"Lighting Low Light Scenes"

Hello YouTube and welcome back to another video. Now in today's video I'm going to be breaking down the lighting setups from my last film. If you haven't seen that yet, the link will be in the description to that, so please go check it out. But let's get right into it. So first thing I want to say is this project was a noir or neo-noir short. We were able to choose between the two, whether or not basically we wanted to do it in color, which is neo-noir, or black and white, which is traditional noir. The main thing was obviously getting this low light, hard, contrasty look. And so to get that look, there was a lot of things that I implemented that essentially give you this low light look that's got a lot of contrast while also keeping everything very clear and visible. So it's this balance between low light versus no light. And you want to kind of keep that balance so that everything is still visible while also being contrast. So let's just look at the shots and let me explain how I did that. All right, so jumping right in, let's look at this very first shot.
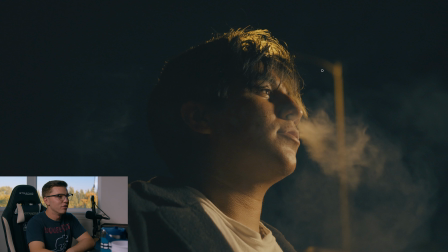This is literally the first shot of the film. So what's going on here? What do we have lighting setup wise? Well, if you watch the film, you notice that this main character walks in front of a street lamp, which we can see that's lighting up his hair right here.
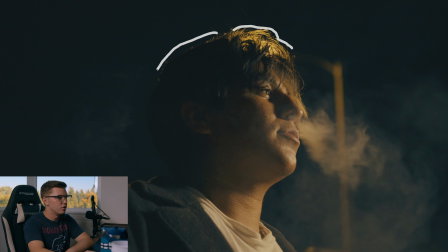It's giving him this nice bright highlight and giving a little bit of an edge around the back and then also back here on his shoulder. But this is not the only light we're using here. What we're doing here is we're enhancing a practical light. So what's also happening is right off screen here,
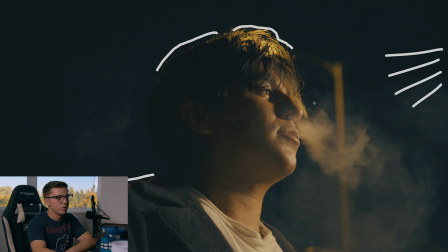we've got another light that's hitting him from the front that's giving him all of this front lighting, basically lighting up all of this and then the front part of him.
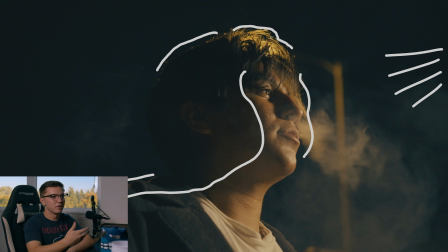So we've got the street light, which is something that's just on set, and then we have one light just right here. It's a small little panel LED light that's just shining straight on his face, and it's set to the same color temperature as the street light. So what it does is it makes you, because in the shot you can see the street light,
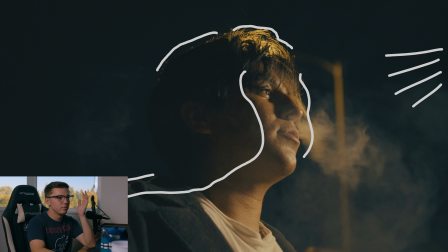you initially just kind of in your head assume that the light that you're seeing is coming from that street light. And so what we're doing here is just enhancing a practical light, because if we were just to use the street light, you wouldn't be able to see his face very well.
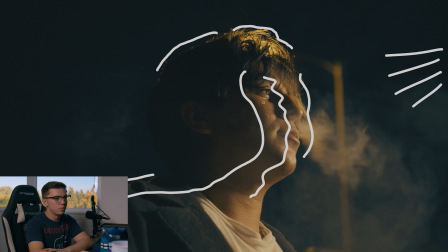You would get this outline and these highlights, but all of this would be in complete darkness, and you wouldn't really get a lot of that detail on his face. And for a shot like this, we wanted to show that detail. This is a very, very big thing when shooting low light, is sometimes you can take a light that's already on set and then augment it
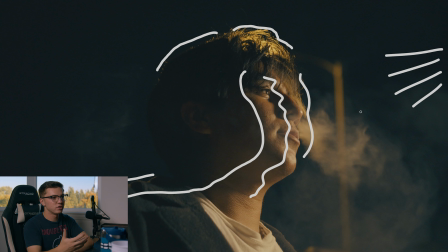with your own lights and essentially just enhance the practicals to make it look as though the light is coming from, you know, that main source that people can see, but then you're essentially enhancing it and making it look better, and it's kind of hiding, it's basically hiding what you're doing,
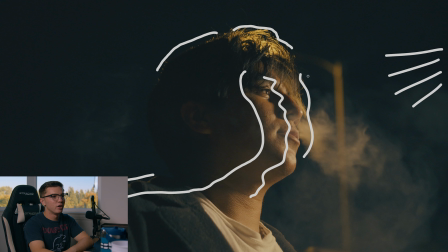because people will kind of assume that, oh, this is light coming from the street light, when in reality it's light that you can control, light that you can shape and make look really good.
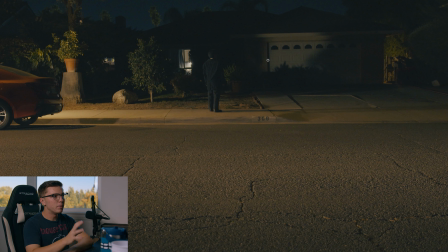This next one I want to look at is the wide shot, and there was a kind of a main issue that I was having is when we were on set and we were monitoring it, it looked really dark and I couldn't super like make out the outline of the house,
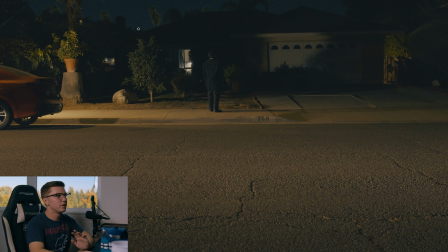which when I looked at it afterwards on my big monitor, I could see it, but that's always one of those things where you want to be careful if you're looking at the monitor on set and being like, oh, I can't really see this outline of the house. It feels like it's really falling into the background, and you really want that, you know, maybe add some light and augment it.
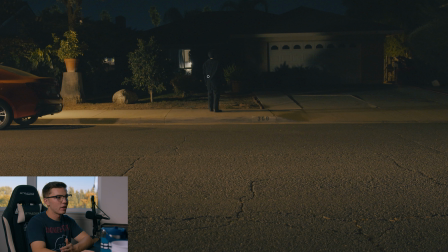So again, we're doing basically the same thing as we did with that last shot. So some of the light here is from the street light, but most of this, especially stuff that's hitting here and this rock, and then what's hitting the house right here, this is all coming from a light that's positioned right behind this car.
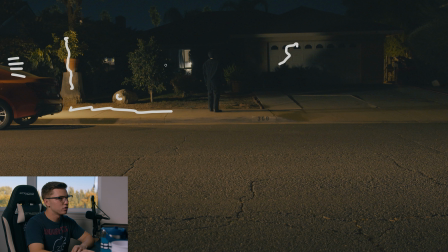We're using the car to hide the light here. And there's a light that's shooting this way, and it's hitting the house, so it's illuminating a little bit of that.